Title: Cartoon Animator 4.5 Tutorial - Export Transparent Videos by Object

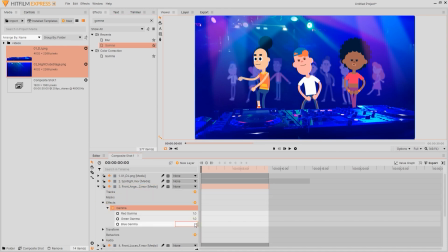This time I'll add a slightly weaker gamma effect to simulate a slight change in depth for those two characters from the main character in the middle. We can play back and see that things are looking pretty good so far, but let's add a couple of more things to emphasize the energy in our scene.
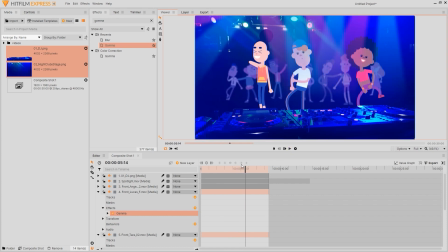I'm going to switch to editor mode first and then drag in the composite shot one that we've been working on.
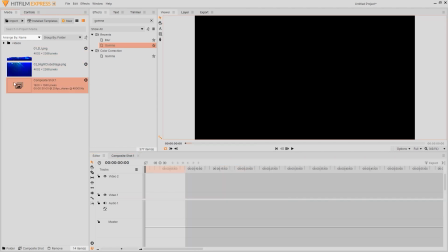We're going to apply a shake effect to the whole thing to simulate a high energy shaking dance floor.
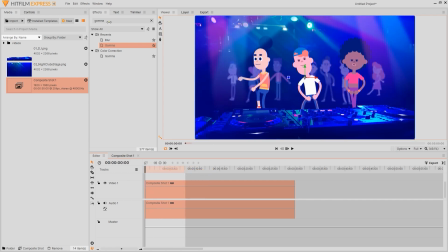You're probably familiar with the process by now, the only difference this time is we're applying the effect to the entire composition instead of just a couple of select layers.
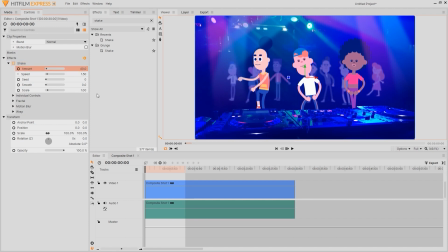The shake effect has a few different parameters that you can tweak based on the results that you want. Now for the finishing touches I'm going to add a light flare in the back to really make our scene a bit more immersive.
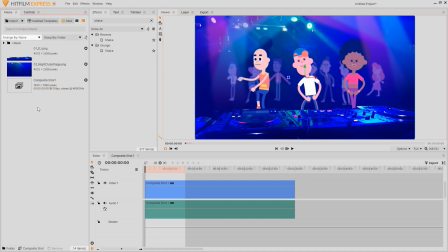To do this we'll start by adding a new plane in the media tab. We'll need to make sure that we select the transparent background here before proceeding. From there we can search for light flare under effects and add it to our empty plane.
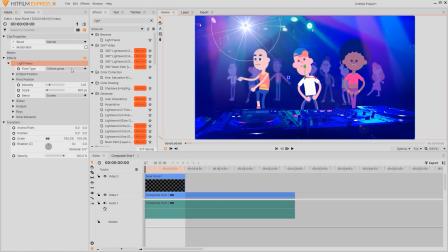There are a few templates to choose from here and once I've chosen one that I like I'll play back to see the results.
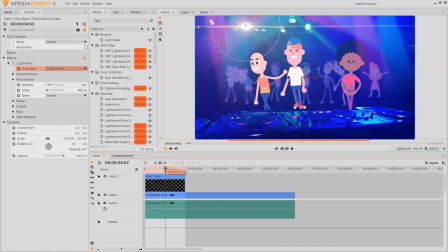You'll notice that due to the shake effect of our main composition that there is a mismatch of the movement with the light. This can easily be resolved by copy pasting that shake effect from our main composition plane to the light flare plane.
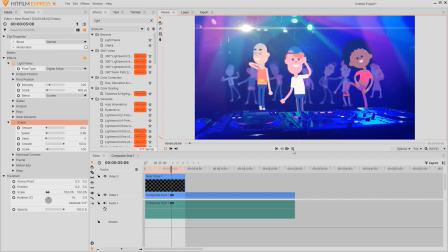Once we've done that I can add a bit more dramatic flare by setting intensity keys to the light at various intervals in our project to create a sort of a pulsing light effect.
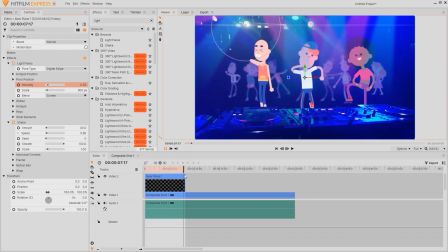And there you have it! There's tons more cool effects that you can use in HitFilm to further enhance your project, but for now I think this looks pretty decent.
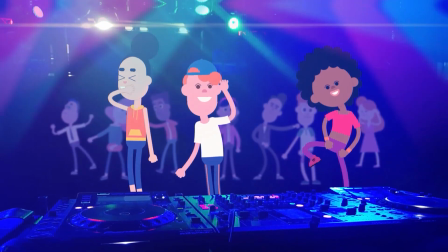Make sure to check out our other Cartoon Animator 4.5 tutorials as well as our forums at forum.reillusion.com and I'll see you in the next video.